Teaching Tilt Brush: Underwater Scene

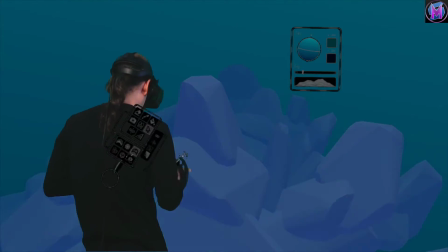497s
Now, let's move you so you make a nice background.
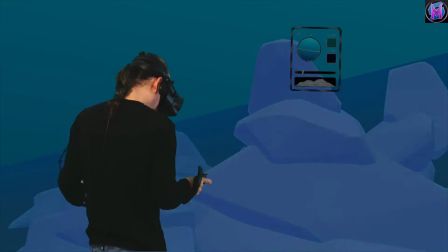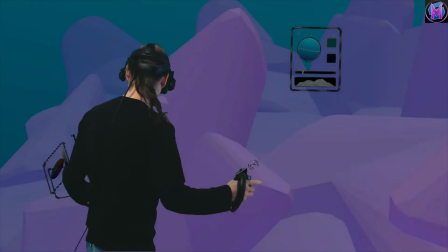509s
How's that? Almost.
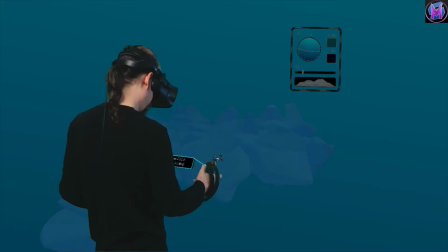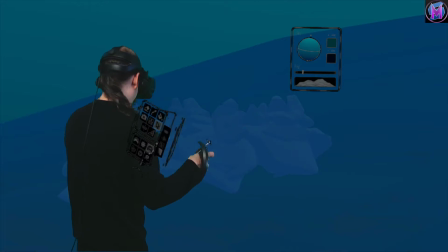520s
That makes a little bit of a better background. Okay, now we're going to pull you a little closer.
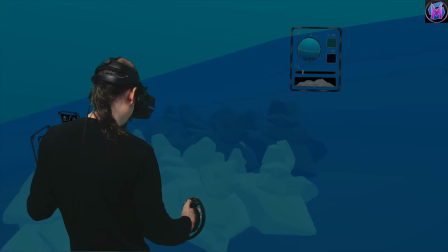527s
Make a couple more duplicates.
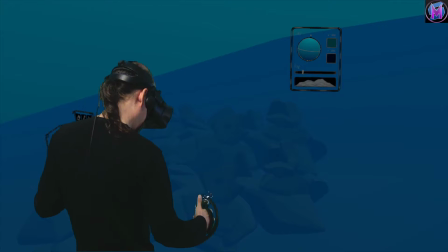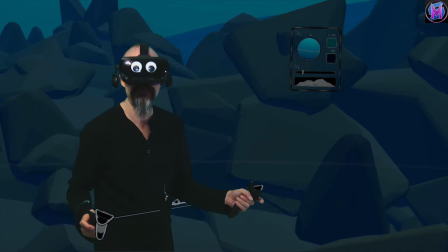548s
Okay, now I've got a nice reef background going behind me.
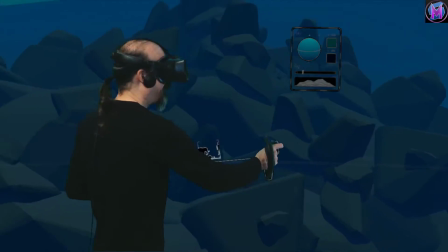553s
And with a larger floor plate, I even have it fading into the distance.
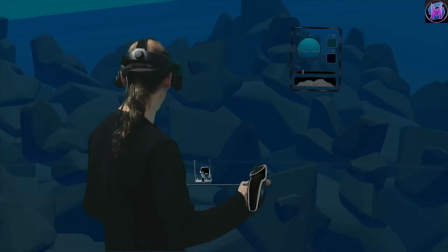557s
So now when I start adding fog,
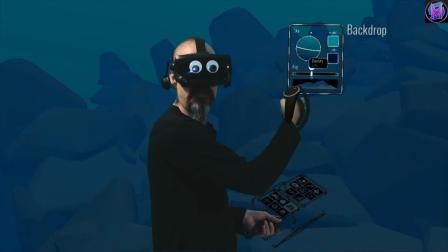564s
you can see how the landscape very quickly fades into silhouette.
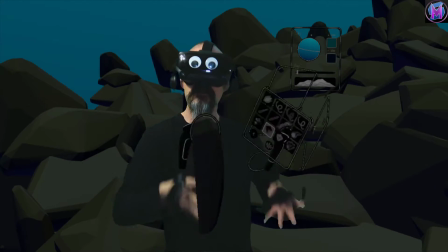568s
But if the visitor then moves around the environment, more and more will be revealed as they move around.
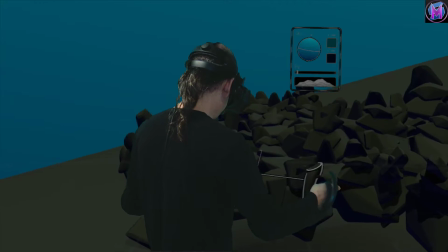577s
Okay.
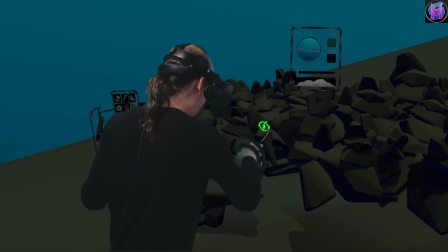578s
So now that I've got a lot of this happening for me, now we're going to start adding the details that make it feel underwater.
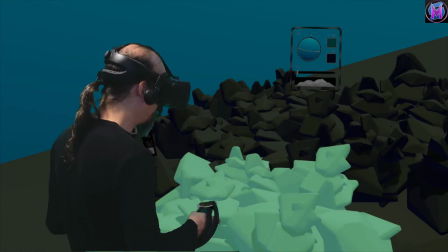586s
Right now it's just this big rocky shape, and other than the color blue, there's not really much to associate it with underwater.
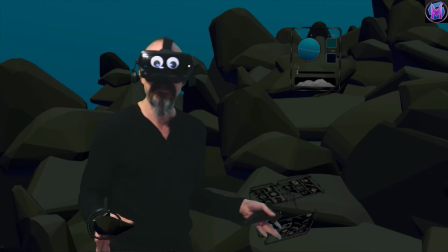594s
So now we're going to add the details that add the underwater and then the fog. So let's get you off to the side a little bit.
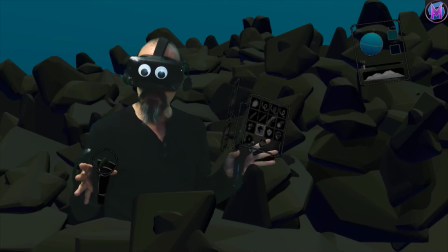604s
Standard obvious details are going to be bubbles, but bubbles underwater, as they travel up, they get bigger because of the pressure.
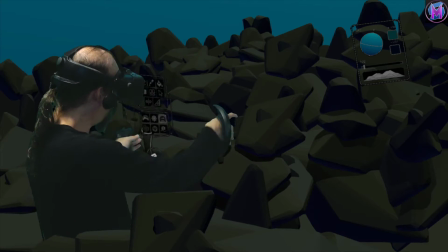613s
So if I'm going to have a trail of bubbles, let's go over here.
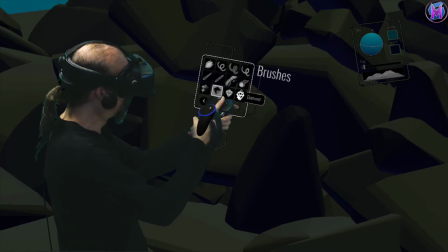618s
I'm going to find a nice dark blue, grab my bubbles,
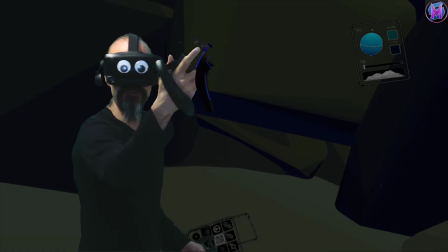625s
but I'm actually going to make myself fairly small and make the brush fairly small to get a few bubbles to start with.
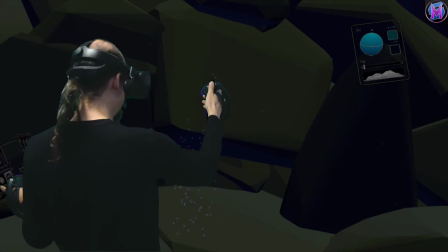631s
World a little smaller, brush a little bigger. Few more bubbles.
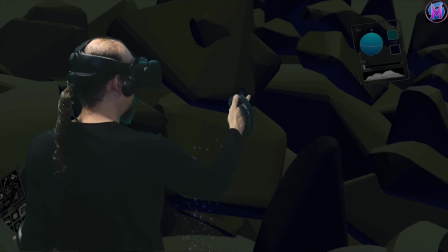637s
World a little smaller, brush a little bigger. Few more bubbles.
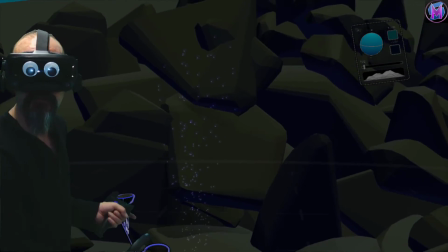642s
So now this column of bubbles is growing in
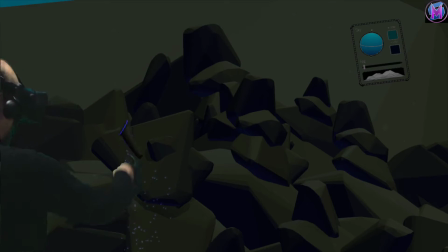647s
size as it goes up towards the surface.
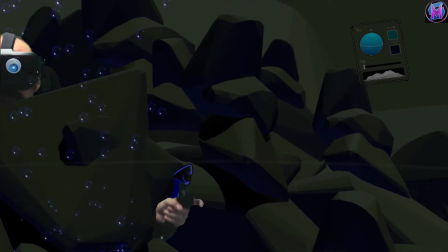654s
So these bubbles are much bigger than those bubbles.
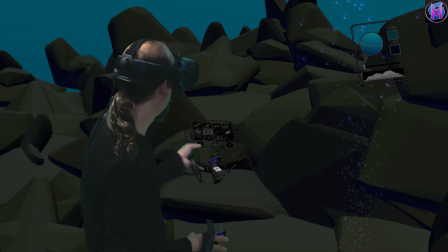663s
And anybody who's spent much time scuba diving, that type of thing, will know that that's a visible effect and it helps read.
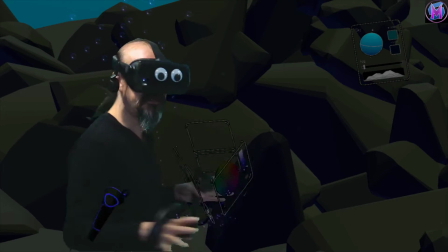671s
Now, bubbles are also animated, so you can see how they have that slight swaying motion.
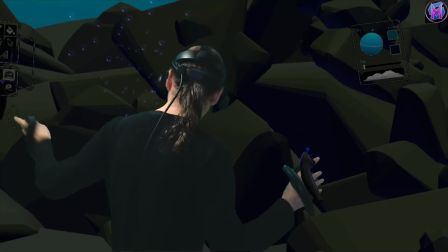677s
This will help with the whole overall effect. Now, rather than draw that whole thing from scratch all over again,
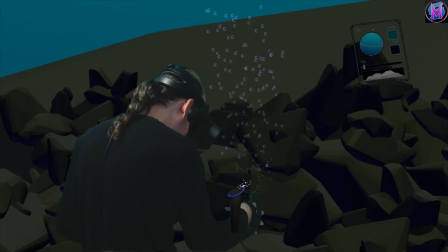684s
I'm just going to quickly choose my selection tool and select the bubble column.
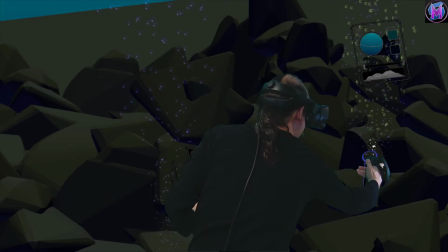691s
So I can put a couple of different ones in a couple of places. Feel free to change scale, change size.
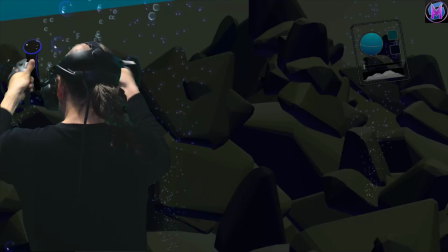700s
So as you move it around, it is going to be a noticeably different column.
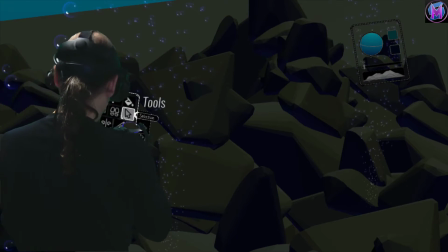705s
That'll be enough for now.
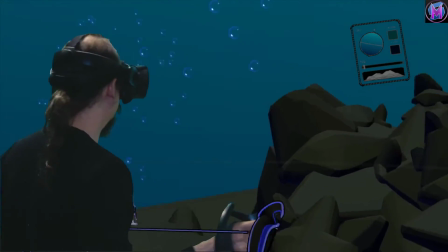709s
So now I have a number of these air bubble columns throughout my piece of art.
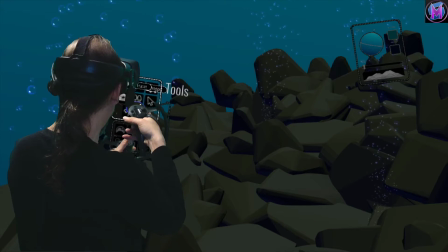717s
And depending on the scale you want to work with, maybe we'll now go through, we'll get rid of a couple of these, a little more in here than I need.
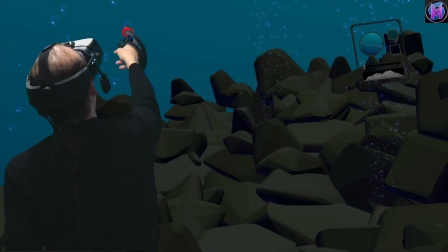725s
So we'll trim that one down.
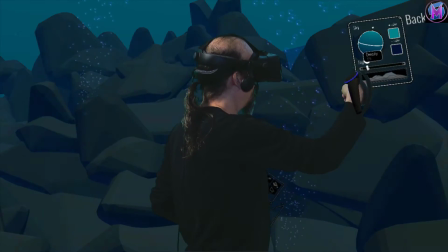732s
Okay, bubbles in the background. Now, bubbles and smoke.
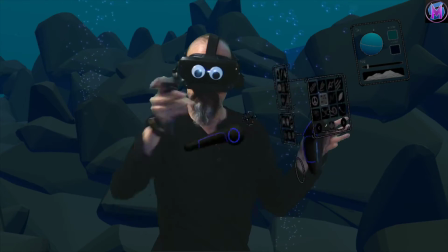739s
Remember that these guys are light, not paint as normal, so they won't fade out from the fog.